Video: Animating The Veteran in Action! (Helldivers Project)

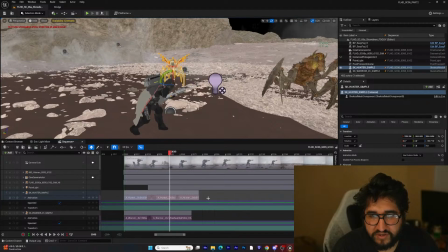right over, and he needs to jump sooner too.
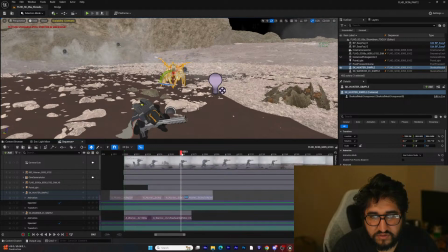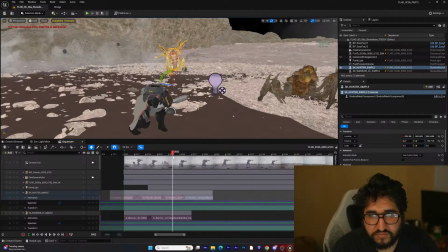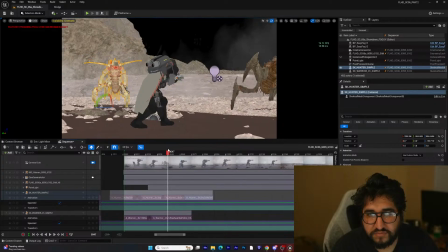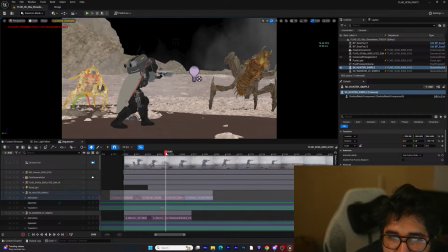And
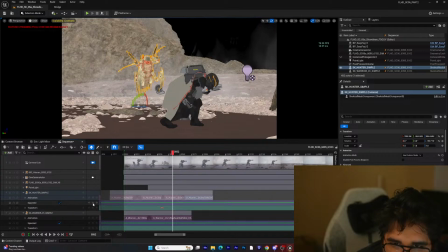I would, in most cases, like
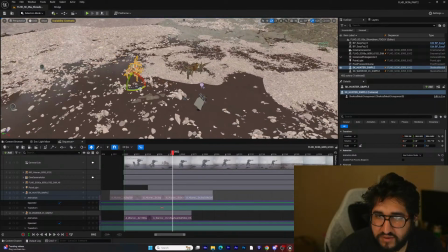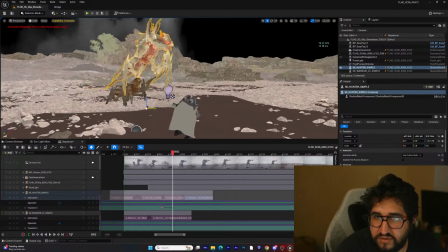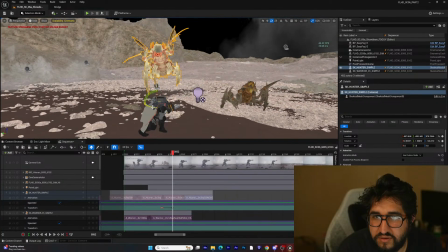try and have a little bit more of a
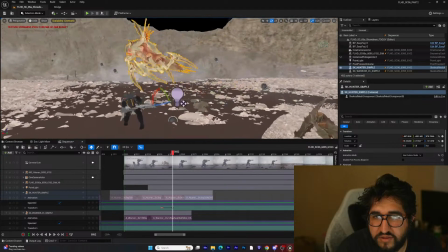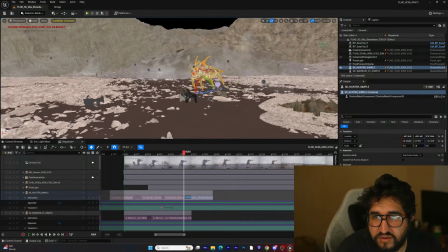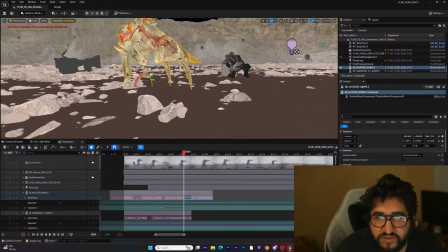what's the word I'm looking for?
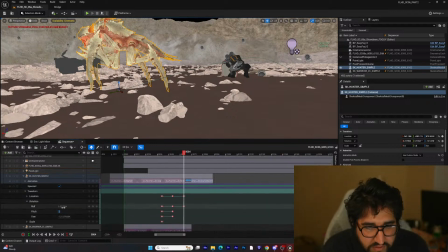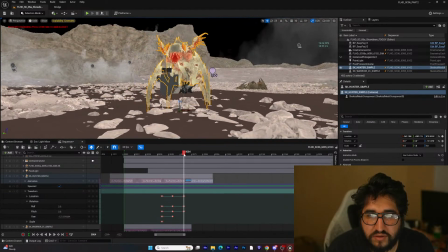I don't even know. I've lost my train of thought.
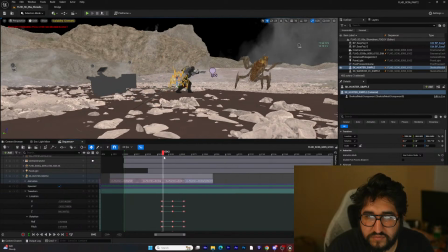Oh, like a rig set up for this guy.
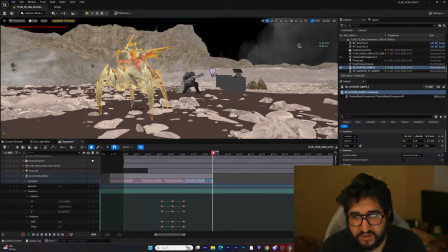But alas, I do not. Hey, Fiveball, I appreciate you keeping the stream on. You're a real one.
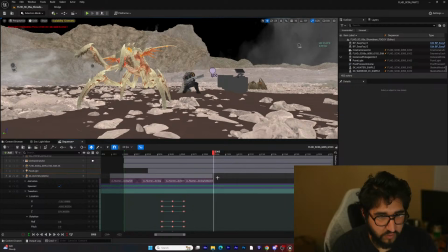Whoa. Where did that dead animation go?
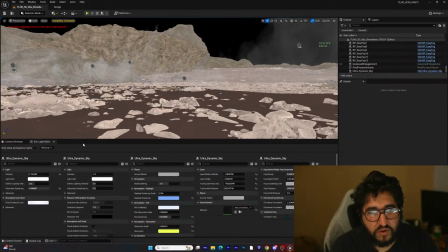Oh, it's doing this thing. Oh no, Unreal Engine.
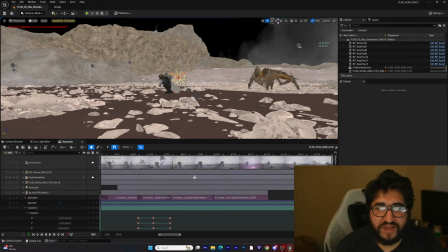Don't do this to me now, please.
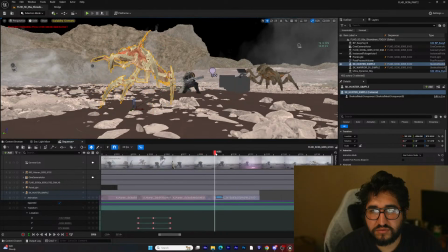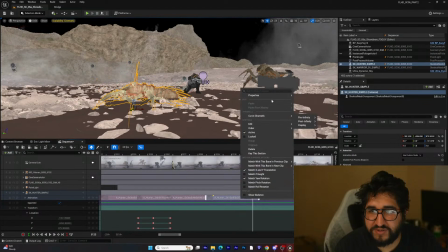So the reason I'm having it die right here is because you're going to be able to see it when the camera turns around. But this guy's going to jump right past camera.
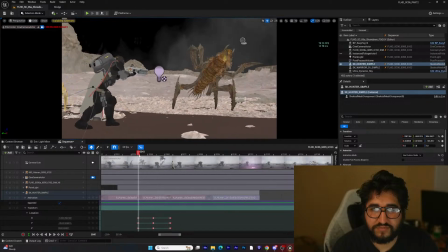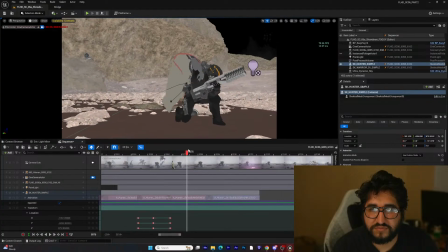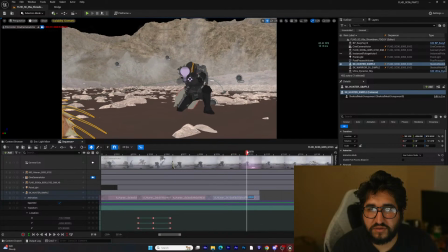Actually, we'll move him
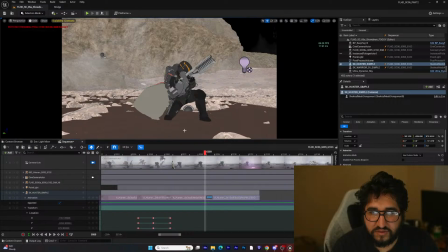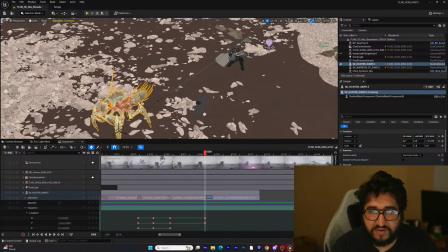even further.
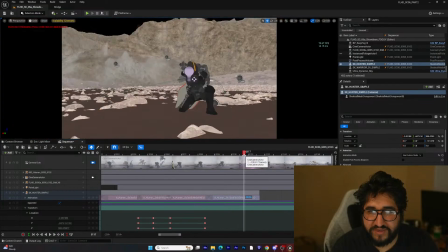So that when he dies, the camera can't see him.